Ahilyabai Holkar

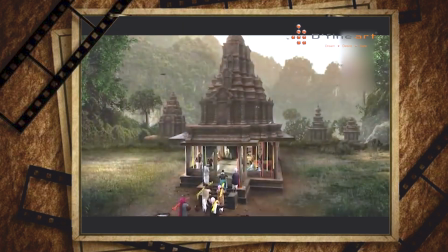[0:48]
bring history alive is not just about storytelling. It's about creating a world so real.
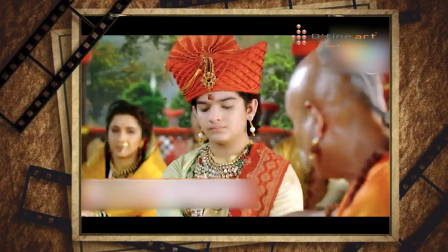[0:58]
You feel the breath of past. I am Narendra Rahurikar, and this is the story of how we built the world of Ahilyabai Holkar.
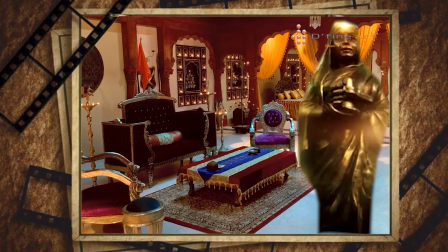[1:09] ये कहानी ऐसी ही एक प्रेरणादायक व्यक्तित्व की है जिनका नाम है अहिल्या।
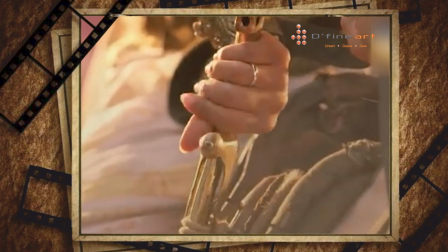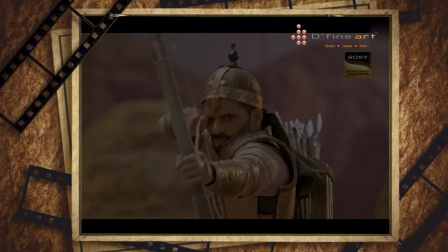[1:21]
From armories
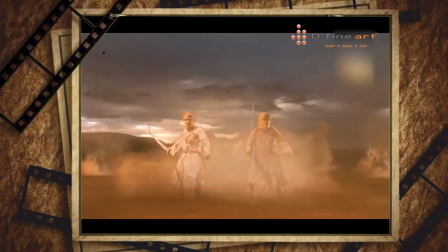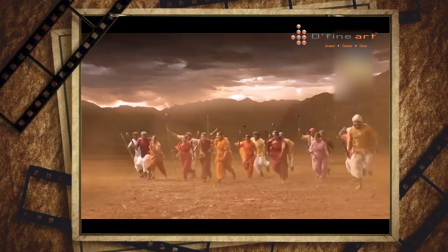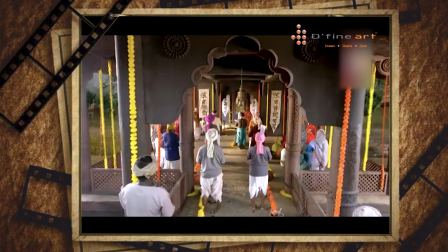[1:33]
temples
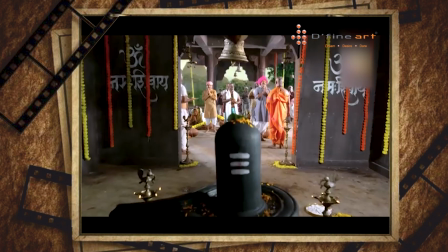places to battlefield,
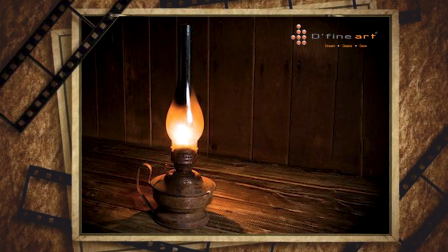[1:46]
every set, every lamp, every brick carved with truth.
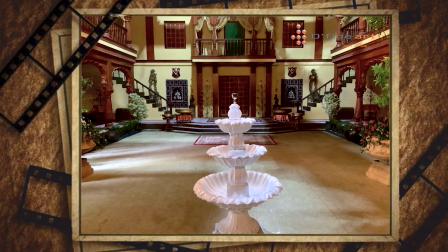[1:53]
This was one of the most research incentive project in my life.
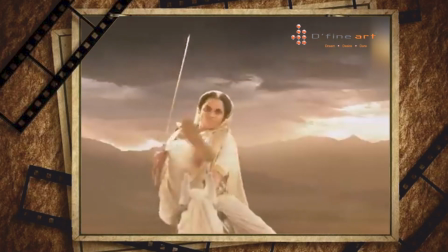[1:57]
But when you are telling the story of Queen like Ahilyabai Holkar, nothing less than truth will do. We started with 6 months of deep research.
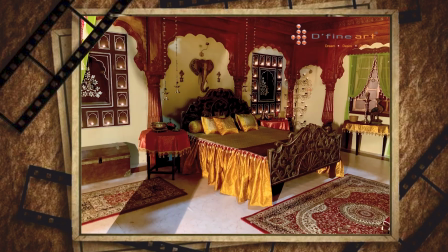[2:07]
We studied real places, historical texts, paintings, and temple sculptures.
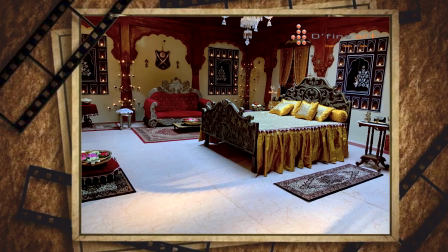[2:13]
Everything from lamp designing to architectural motifs came from references. This is typically a MP and Maharashtra architectural, Maratha architecture you can say.
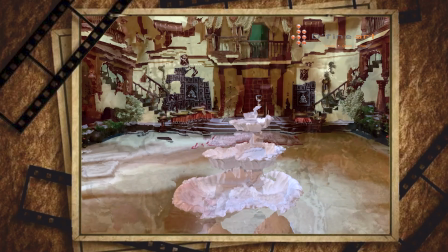[2:24]
No shortcuts. Every carving was referenced. Every war set was mapped by Maratha military history. Even the soil color was chosen to reflect 18th century Malwa.
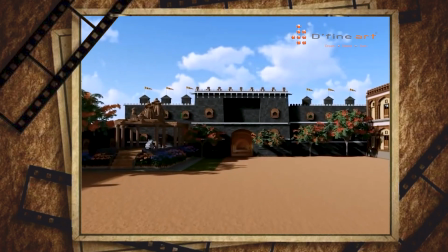[2:40]
Before a single brick was laid, we created full 3D walkthrough of palace, temple, darbar,
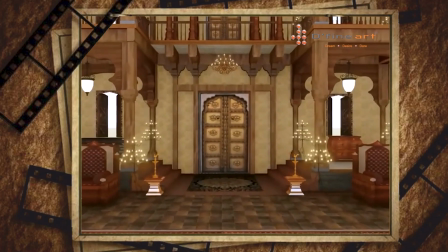market and war zone.
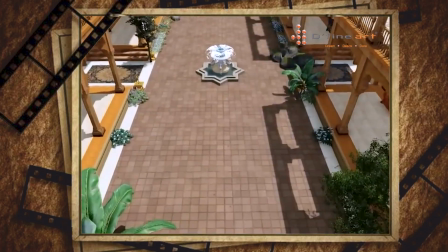[2:57]
These were shown to director, cameraman, camera team and costume designer to build one unified visual line. Everything was measured for the camera movement, light angles and actors choreography. This saved time and made execution faster and more collaborative. The royal darbar had to feel a grand but grounded Marathi aesthetics.
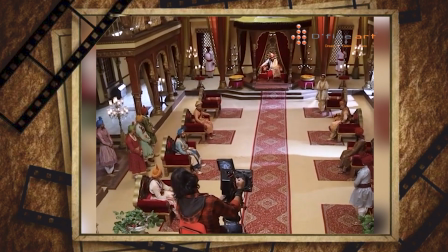[3:30]
We avoided over decoration. We used real stone texture, wooden columns, hand painted murals.
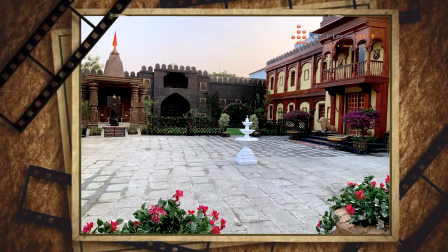[3:38]
Jarokas were designed to give depth. Multiple levels were built to show a proper structures. It was being used for light effects and light sources. We put up there small oil lamps.
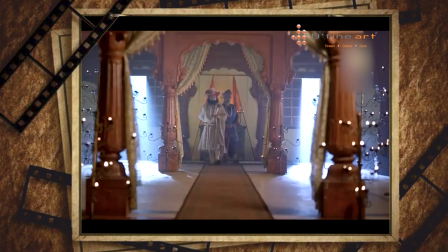[3:50]
Even the floor patterns were historically inspired. We used lime plaster techniques and brand brush colors to age every wall. It was type age. It should look like lively things. People are living there from long.
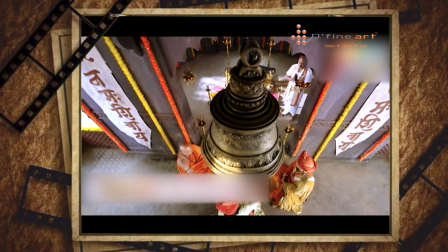[4:03]
The temple were very close to Ahilyabai's life.
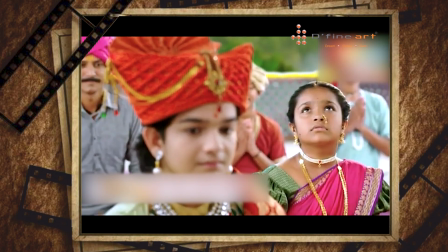[4:06]
She was a builder of hundreds of temples, so we treated them like a sacred places, not just set.
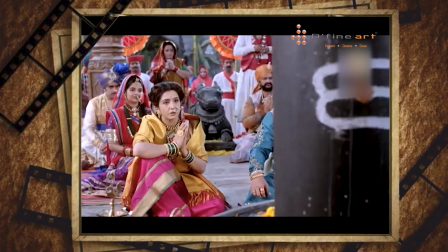[4:13]
Oil lamps were real. All the props was brass.
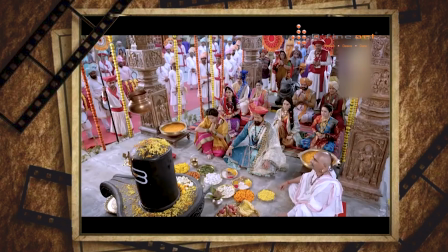[4:20]
Stone idols were sculpted by the trained artisan. Belts were made with the original brass.
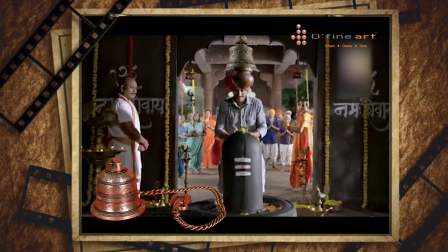[4:26]
I refused fiber replicas. We used actual brass because the way it reflects lights is unique. You can't fake it. The original brass reflections are amazing. And that is what gives the realistic look in the Ahilyabai Holkar set.
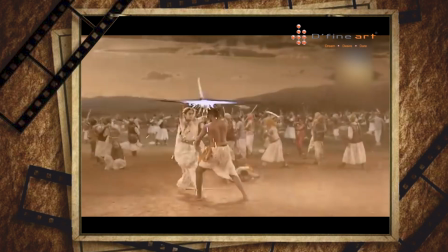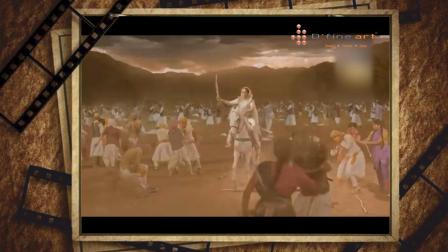[4:50]
War was an essential part of Ahilyabai era, but we didn't want to feel like a fantasy.